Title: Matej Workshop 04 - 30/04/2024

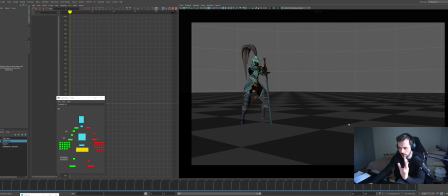251s
So things are still feeling solid to me, and now I can kind of see a bit easier. And I like to work this way. I like to be able to see as clearly as possible all the things. Cool. So let's do a couple more things. I think your camera here can be pushed a little bit. Looking at it, if I look at it, it's just the default 35 focal length.
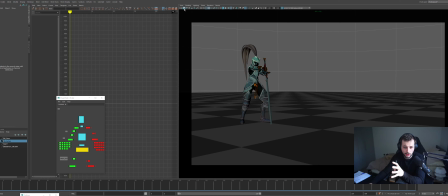270s
What I'm going to do is I'm going to duplicate the camera. So an easy way to duplicate the camera, if I'm in the camera view already, if I press Control, Shift, and C at the same time, what it's going to do is it's going to make a duplicate. So I've got camera 2 here. So it just makes a duplicate from the view that you're already in.
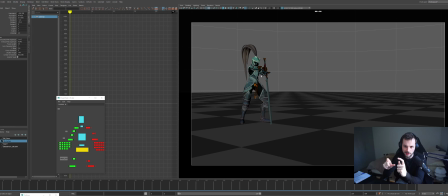286s
So it just copies where your camera currently is. It's a good way where if you're in perspective, you can then play around with it and do it that way. A couple of things I think you should do for this. Cool. So I think you should up the focal length. What that's going to do is it's going to flatten everything. I'll show you what I mean. So let's just up this quite a lot. Let's just go to like 65 and zoom out.
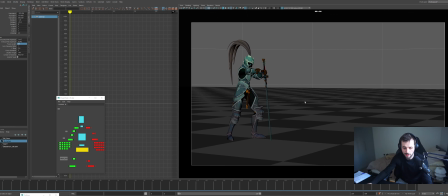304s
And I'm going to come round your character a little bit because I think more side on here is going to be nice for us. I don't want to lose any of the info you got, so I'm going to make sure that we stay out of the way, just making sure we don't cut anything off. Cool, that stays within. That stays within.
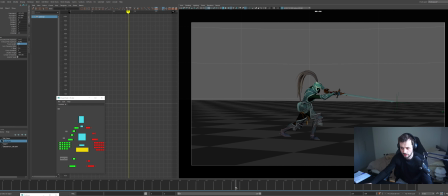320s
And we come back. So maybe we can nudge it a bit this way. And obviously I'm a film guy, but we're doing games here. I like posing to camera as much as possible. I'm going to turn off being able to select geo. I've got a nice hotkey for that. Cool, so I think this camera is a bit clearer because we're more side on,
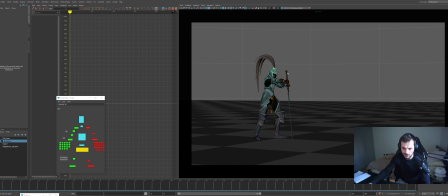340s
which means the silhouette's going to be a bit stronger and easier to read for things like this, where you have like a gap between the arms and a gap between different things. Let me close my work chat. Oops. Cool.
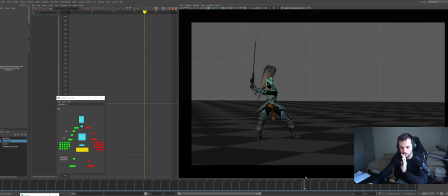354s
So I'm just choosing to do that. But you know, your animation's solid and you've paid attention to all angles, so things aren't broken, it's all good. Cool, so let's dig into some notes. I haven't put this in Sync Sketch. I'm going to just try and push some things around because I think the biggest thing I want to talk about, other than the presentation, which we've just gone over really quickly, is timing.
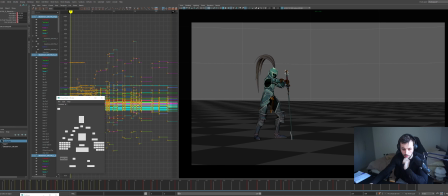373s
So I'm going to select all your controls and I'm hoping this will work. And I'm just going to have a go at retiming. We're going to stay in stepped, but I'm just going to have a go at retiming some stuff because if you look at video game attacks versus reference, so obviously the reference which you provided, which was great. Love looking at this, very fun. But it's very even.
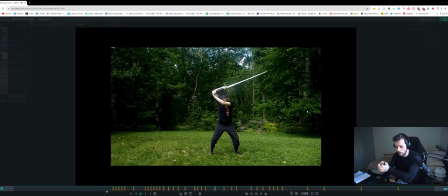390s
It's very one swing, one swing, one swing, one swing.
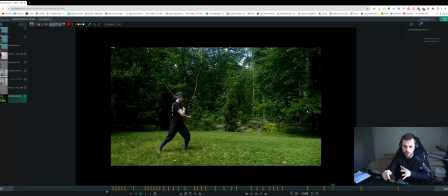395s
Return. There's no mix up in the timing and it's not very snappy. If you're doing video game animation, you want the attacks to feel snappy, and because you want the input from when the character presses the button and the hit to come
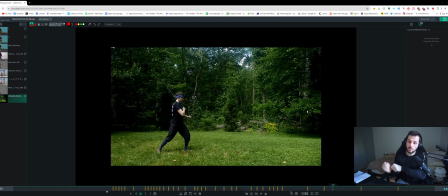411s
relatively within a similar amount. You could have a really heavy sword, but the way that you're moving this sword around, the way that he's moving the sword around in the reference, it has some weight to it, but it doesn't feel like a huge great sword where it's like this huge, the body's leading and the thing's dragging behind. So for me, I think we can snap up this stuff because of the weight.
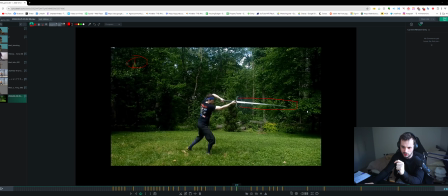429s
If it was a huge thick claymore that was like, you know, this giant Dark Souls weapon, then we could talk about slowing things down. But then the poses would be completely different anyway because we would be compensating for the weight in a different way.
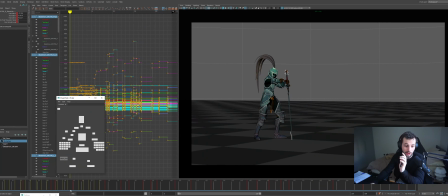440s
So for this size of weapon, even though it is a claymore and it is, you know, relatively big, for the speed that the guy is using it in the reference, I think we can make it a bit snappier. So let's play around with it. It looks like you've got, you know, nicely keyed on all your keys, all of this stuff. So we can play around with it.
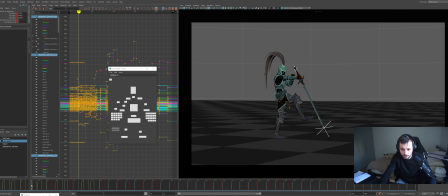458s
So I like the kick up. I think I like the speed of that. What I think could be cool is if we 1, 2, 3, 1, 2, 3. Cool. You got like this is where your change is happening to the two hands. Cool. I see you.
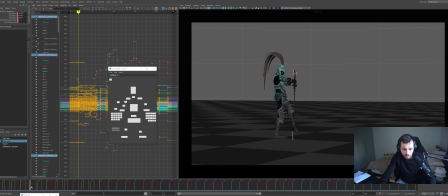475s
Cool. I think it would be cool almost if we add some more frames in the top here. So make the top and then we come out into the attacks, right? So the top is the hang time and then we come out into the attack, hold maybe, and then attack, hold or something.
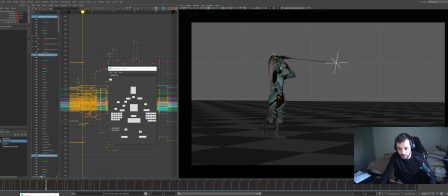490s
So let's play around with that. So we're going to go off the reference now and we're going to start pushing some things around.